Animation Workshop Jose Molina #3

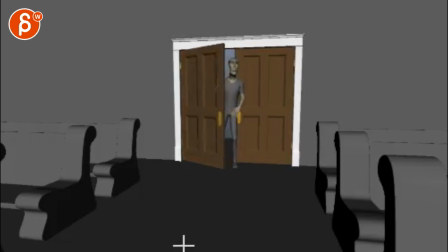Alright. Let's check this out. He comes in, looks around.
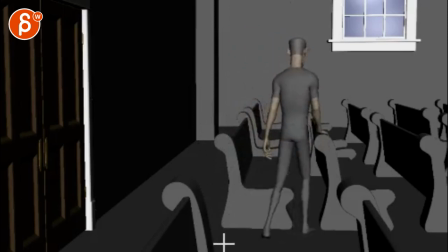He's worried. Wade's here. That's great. I know this was my idea, but actually, if you don't like this because it tells us more about how he feels because he goes to the back of it. Cool. Watch out. We are looking here and then across the cut, we're looking here.
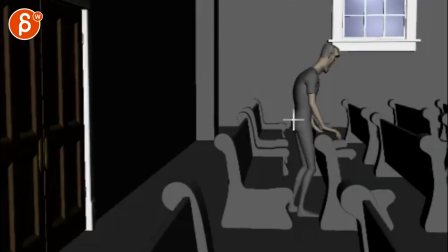I think you could easily have his body here, so it matches across the cut a bit more, and then when he sits back down,
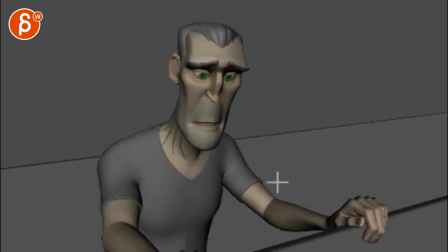I'm assuming he sits back down, see, then he can still move his root back, and he ends up here, which is then a more balanced composition, because it gives him more room here, because he's looking this way. That's good.
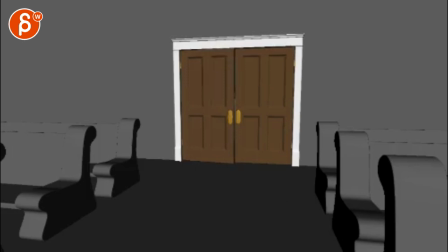Yeah, it's going to be great. I like it. I like it a lot. It's really cool. And then in your blocking, too, when you start with this, how fast this door opens?
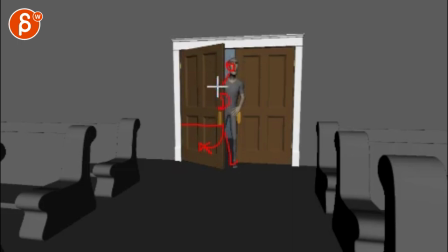How he comes in, like what comes in first, is it going to be his leg, his arm, his head peeking in, all that is going to tell us something about his state of mind. How he closes this, is he just, I mean you're telling me already looking back, but you know imagine he would just walk and then,
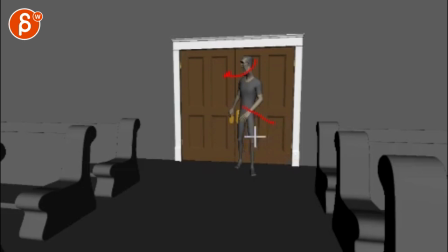you know like there are different things where, how many times has he been in a church? Does he walk and keep his hand behind him to kind of make sure he closes softly? But that means it's almost like he knows how to walk through a door like this. Which, you know, again, storytelling-wise, is he coming back to a church?
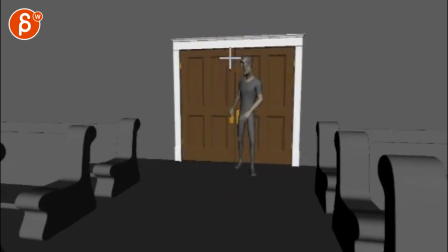Or is this kind of the first time for him? If it's kind of the first time, this is kind of neat because he has to kind of look how it closes. Is he going to let it bang? Is he going to let it, you know, is he going to make sure that it closes softly? Which I'm assuming that's what he's going to do. Which is cool. And then that's cool. All that is cool, too.
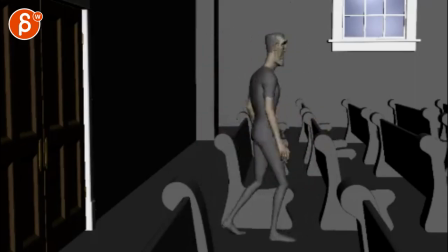and even here like that little swing I don't know your intention right now in this but this could be neat where he might almost feel the back of
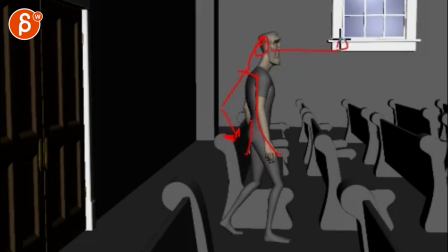of that thing here like he's trying to like he's looking this way but he brings his arm back and almost kind of taps his hand to kind of feel where is it right he kind of wants to blindly sit down like reach his arm out to hold but he doesn't quite know where it is like little details like that,
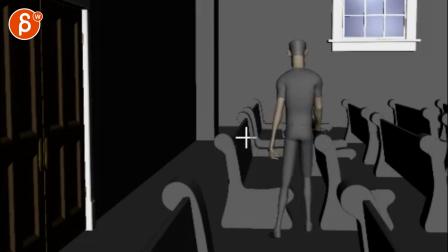which also makes him more frail. And you can always do that and then stop and move on to this arm, which is fine too.
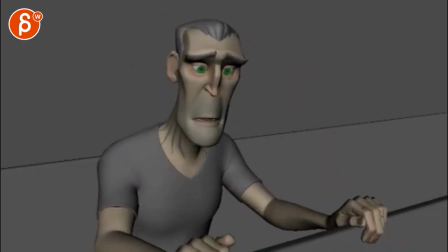And then what I said here. Yeah, that's my kind of thoughts.
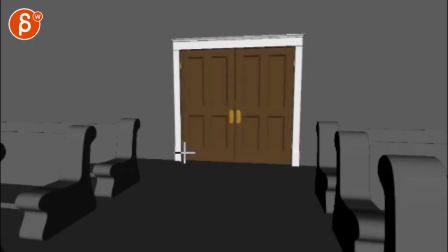And then you're asking about, just for starting blocking and being efficient. To me, the way I do it is, I do, you know, imagine, I'm going to bring this down here.
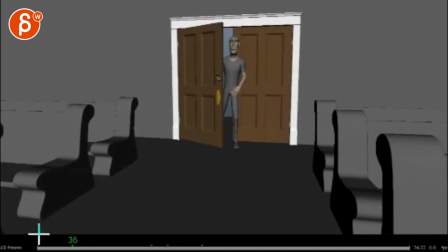Imagine this is my Maya timeline. I set a key roughly every four frames. Let's pretend this is four frames. Every four frames, I set a key, and I key the whole character, except hands and maybe facial stuff. So I got my major poses, you know, however, whatever you're doing, if that's your passing,
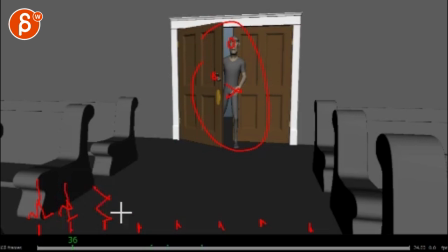or if, you know, if someone's jumping and you got a squash, and then you got your full extension, and you got your squash at the top, whatever it is, I do my major poses that kind of tell the story. Of course, depending on your actions, you might have, obviously, a lot more poses, you know, not that broad.
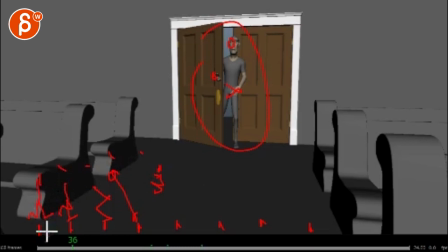But I don't really care about timing as much. I kind of make sure that after 4 frames that's where the body will be, after 4 frames it will be here. But then I move these guys around in the timeline. So that ends up going from every 4 frames to this might be like that.
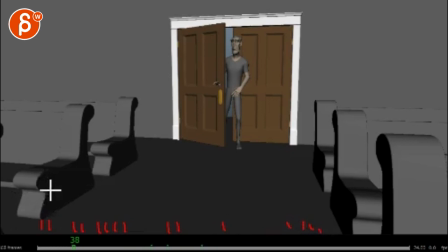This might be my timeline at the end. So that I'm doing roughly the timing that I like. So after the main pose, I go, okay, this is kind of the timing. Now this moves the way I want it and it kind of works for me.
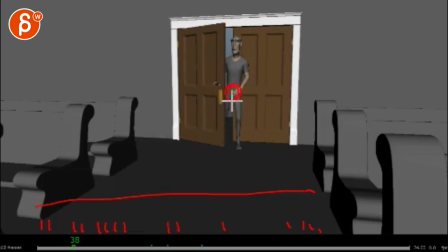And then I go layered. So then I concentrate, okay, let's do the root first and make sure everything works with the root and then the chest and then the head.